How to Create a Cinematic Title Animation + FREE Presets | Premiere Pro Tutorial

Hey, what's going on, guys? In today's video, we're going to be taking a look into how to create a cinematic title sequence,
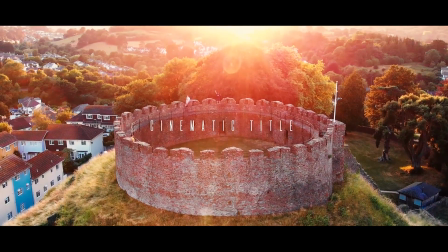0:05 as well as giving you guys three cinematic title presets to download in the description.
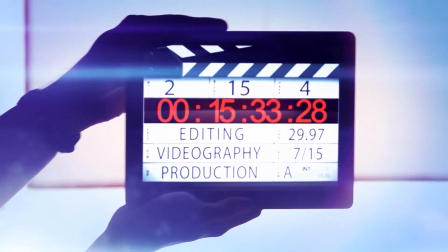All right, welcome back to another video, guys. My name's Jack. Basically, on screen right now is Premiere Pro.
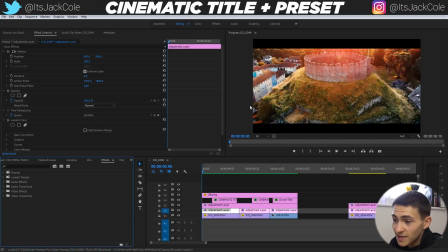0:22 Essentially, I've got three presets that I spent some time building that are just nice cinematic title presets. And then I'm also gonna look into how to actually create one from scratch, which I'm gonna show you all in today's video.
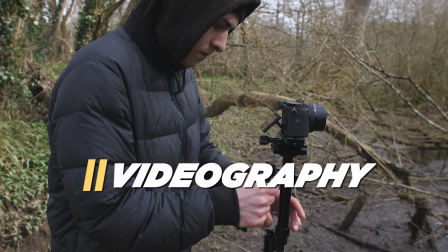0:34 But if you're interested in video editing, video production of any sorts, or how to make money making videos,
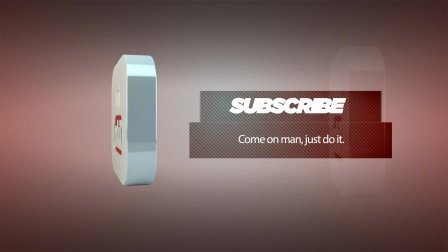0:40 then be sure to subscribe, because that's literally all I do on my channel. It's the entire theme that my channel is based around.
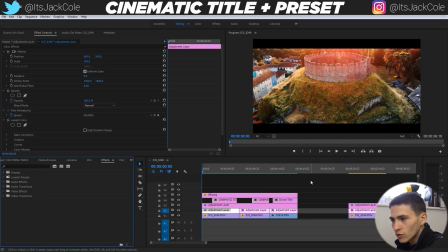0:47 Without further ado, let's get into the video. Now, here we are. Overall, something just to point out while I play these sample scenes that I've created is that
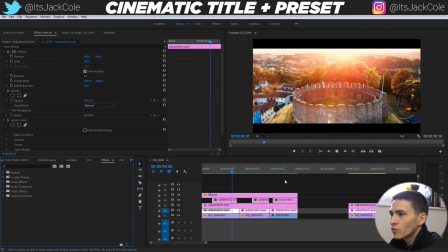0:56 a cinematic title is really not even that much focused on the text.
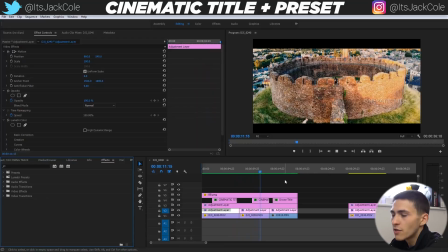1:01 The nicest cinematic titles are very simplistic text that just complement an extremely nice visual.
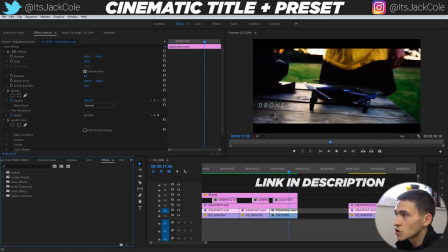1:07 So these are three different presets you can download in the description right now. You know, this is what it's gonna look like.
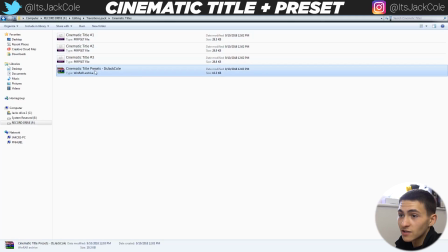1:13 It's gonna come with three preset files, title one, title two, title three, and it's all gonna come in a RAR file. Download that down below in the link in the description.
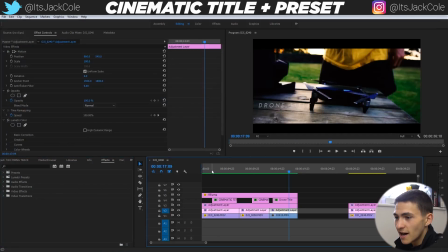1:21 And essentially, you know what I mean?
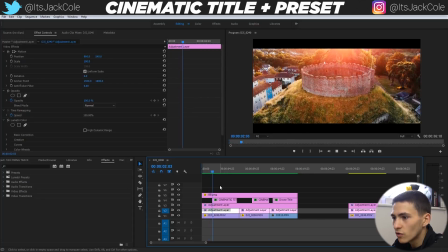1:23 These titles, all they do is they're really simplistic, and all they do is complement the visual.
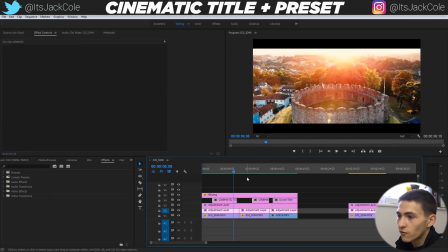1:30 And this visual right here is not stock footage, but by all means, this is taken from my friend's drone, the Mavic Air.
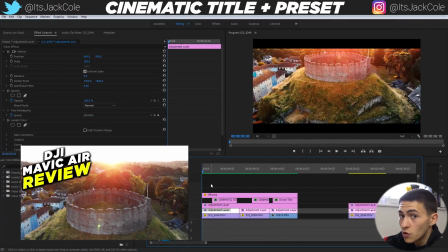1:37 I'll link the review down below in the description.
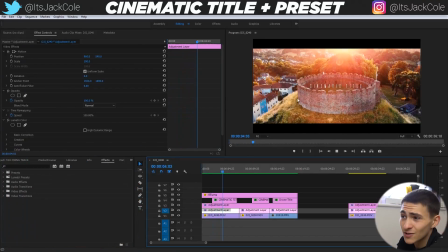1:40 We created a whole review for this, went up to, broke into this abandoned castle, and really got some amazing footage at golden hour, as you can see here.
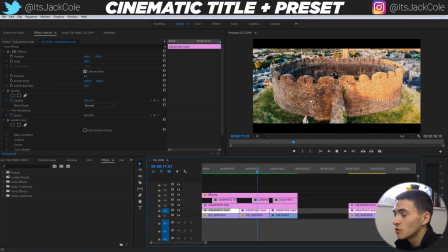1:47 And essentially, these cinematic titles are available in the description, and they are just three cool different titles.
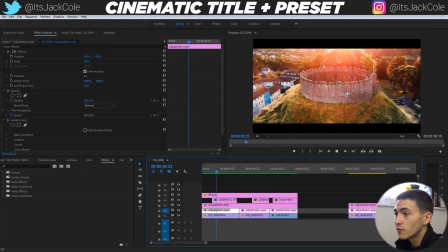1:54 One that's the center right here, coming in from the center, nicely fitting into that castle right there.
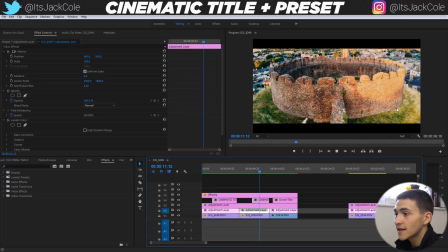2:00 Then there was this one over here coming in from the right hand side, where it kind of just flies on, nice and simplistic again. And you know, that is me jumping down into the castle. And then it obviously chops over here to a nice one on the left.
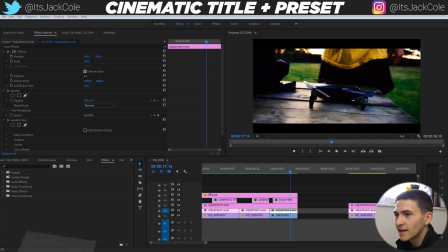2:13 Now, by all means, in the pack, you're gonna have the fonts for all of these, because they all use different fonts as well.
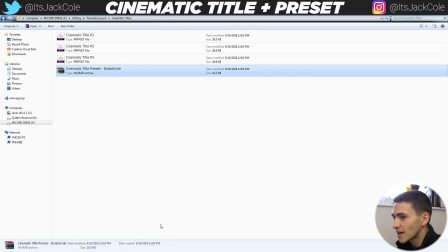2:20 So by all means, get the pack, download the fonts, and then you'll be in business.
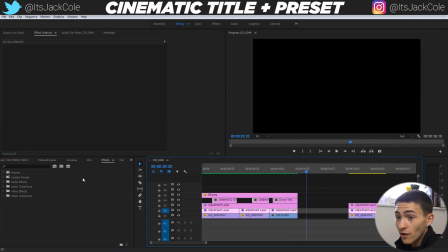2:25 And to show you how to actually do this, how to apply the preset, all you gotta do is create a new text layer. So let's press T, and don't even write anything on it. Just create a brand new text layer that's a completely blank graphic right there. Now we just go to effects, presets, and you want to just import the presets.
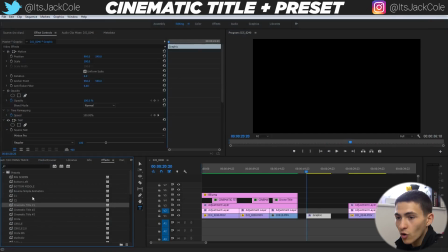2:41 So there they are, all three of them. I've already imported them, but all you have to do is right click and then go import preset. And essentially, if I drag on cinematic title number one to this graphic and I hit play, boom. You don't have to do anything but do that. And now you can click on it and change the title. So we could change this to
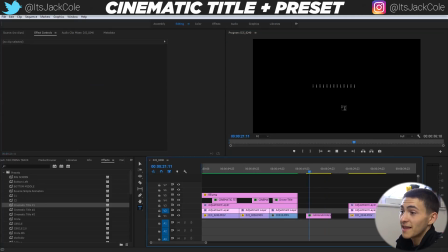3:02 something random like that, and boom, it will fade on, start moving in, and then fade out with this really nice you know, spread out text that we've got working with there, the spread out font. But hypothetically speaking, say we wanted to you know what I mean, create one from scratch.
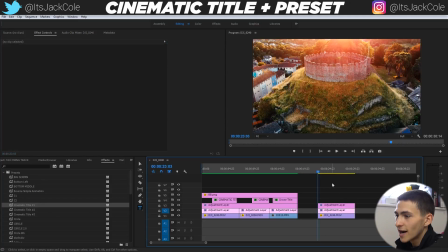3:18 This right here is a very heavily color corrected scene right here. Hold on, I'm just gonna render it into out, and we're gonna walk through how we actually would create one from scratch.
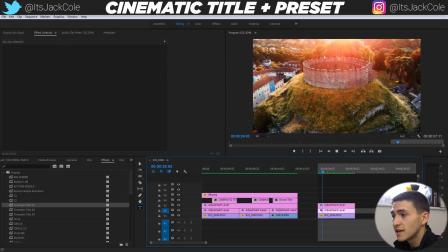3:28 I'm gonna show you very quickly. It's not a hard process at all, by all means. It's very simplistic in nature to create a cinematic title sequence, because, not to repeat myself for the third time,
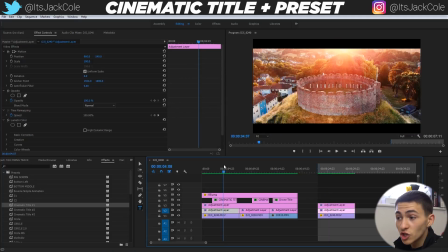3:36 but I'm gonna do it anyways, a cinematic title just complements an extremely nice visual. It's not super in your face and focusing on the actual graphic itself. But here is that scene without the black bars, actually.
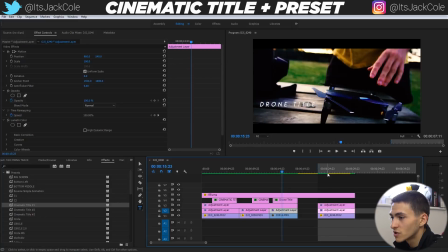3:49 The black bars do make it much more cinematic, so I'm gonna drag over the black bars as well, and actually just pre-render that in and out again.
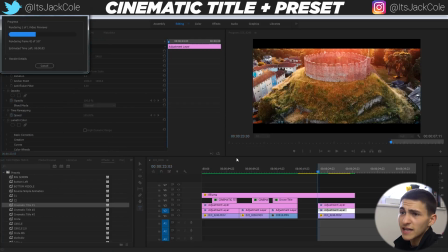3:56 And then I'm just gonna create a text layer and just show you guys how I do a simple cinematic, you know, a cinematic title.
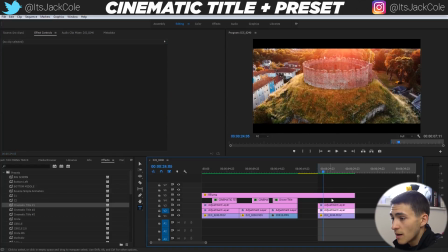4:02 So let's click on this, you know, boom, that's rendered now. All we gotta do is press T, create a brand new graphic.